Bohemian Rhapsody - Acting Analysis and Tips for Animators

Welcome back! Today is Thursday and that means another acting analysis for animators and today I'm going to take a look at the movie Bohemian Rhapsody. I thought the performances were great and I thought the onstage, the concert, the energy, just what Rami did with impersonating Freddie Mercury as that character I think was really successful. But of course I'm massively blinded by my love for the music so I'm obviously biased. But what I'm looking at for today is not technically the performances as the singer and his stage performances and all the flamboyant stuff and just the way he tried to emulate Freddie Mercury as the singer and then as a person. I was more fascinated by a lot of the looks that people gave each other or reactions. To me was a movie with a lot of reactions. I don't know why. I don't know if it's I don't know why that it stood out for me in that movie. Now there were scenes that I thought were cool in terms of something you could use in your scene So when they first see the manager
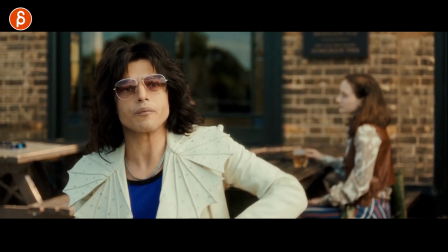[1:00]
you have Rami doing kind of a nervous adjustment in his chair because he wants to be cool Or just leave a good impression But it's an interesting little adjustment where it's not quite working the chair is not quite helping him to do this And he has to kind of you know awkwardly get back into this I think moments like that will be interesting to use in your shot, but as a whole again I thought it was just a lot of reaction shots and you got quick ones during the
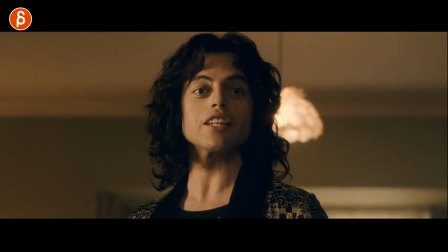[1:21]
concerts You have a lot of different varied ones where they hear that the manager,
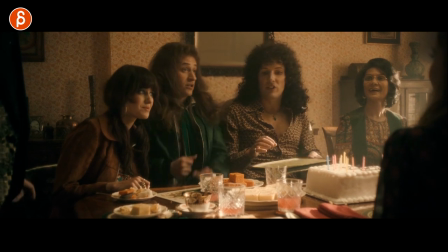[1:27]
that the specific manager is interested in them, and you have happier reactions, you have potential relief, surprise.
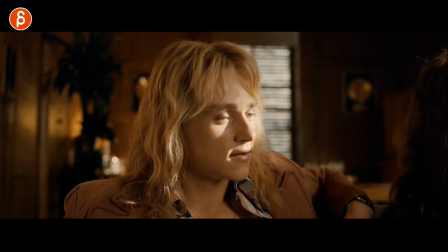[1:34]
There's also disappointment when they hear something for the first time, when they hear in terms of music or an idea.
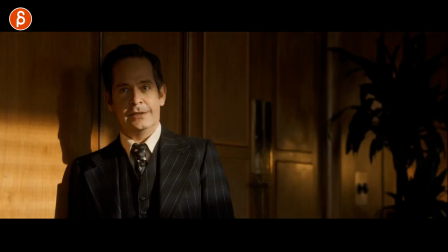[1:41]
There's a lot of different quick looks or just with eyebrows, or sometimes you have reactions that are a bit more emotional for something where it's, again,
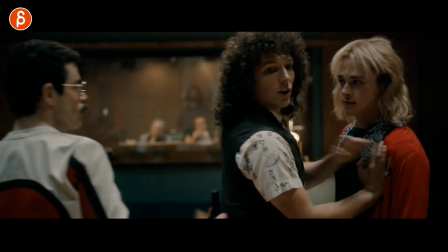[1:49]
something they didn't quite expect but it's more related to relationships then you also have moments where it's a bit more conflict laden and you know a bit
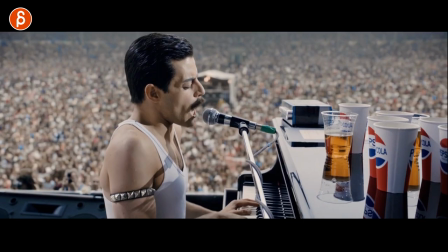[1:57]
more there's more tension in it but then you still have a quick change with reactions that gets them out of that situation and then of course then you have the big concert
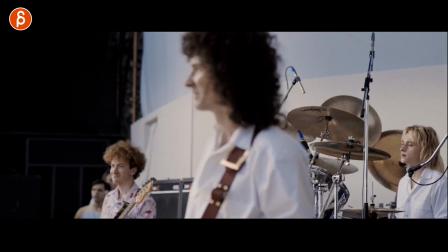[2:05]
at the end and it's just the reaction of him singing the audience reacting to the singing just a group experience in
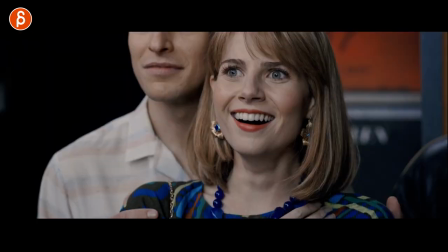[2:13]
a group energy and I thought just all those little moments are just neat where you can see how they look at each other how it affects them and it's something that potentially it's kind of tricky you might say in animation where your reel is just people reacting to things i'm not sure if that's very appropriate for a reel but i think it definitely would be interesting as an exercise to do something like that so it's just character processing information and reacting to this but there was a scene and i think that could be something where you take all those reaction shots and if you combine this into something that's potentially useful for you as an animation exercise or an acting or pantomime exercise and it's something where you could even hide the lip sync where the character is such seen from the back so let me show you the scene so you have this scene where Freddie Mercury says something
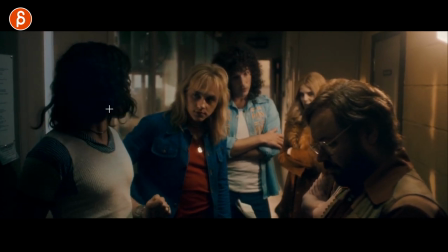[2:57]
right but technically animation wise you could already have him like this like you never see the face and it's all about
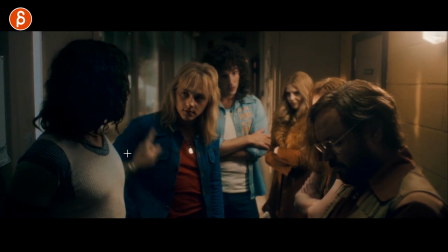[3:03]
them reacting to what he's saying what I like here is too that He's got that little moment through here, then he has that big moment through there And it's a lot of body mechanics and interesting walk
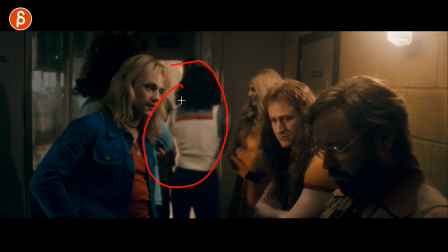[3:16]
and just acting through just the back You don't need to see the face when he talks,
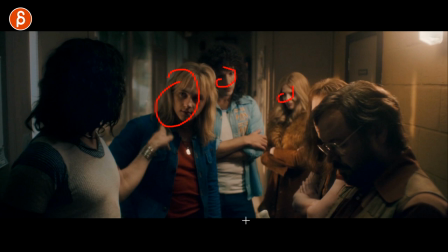[3:21]
but what I like is their reactions if you look at how they look as he walks by They all have sort of different reactions there.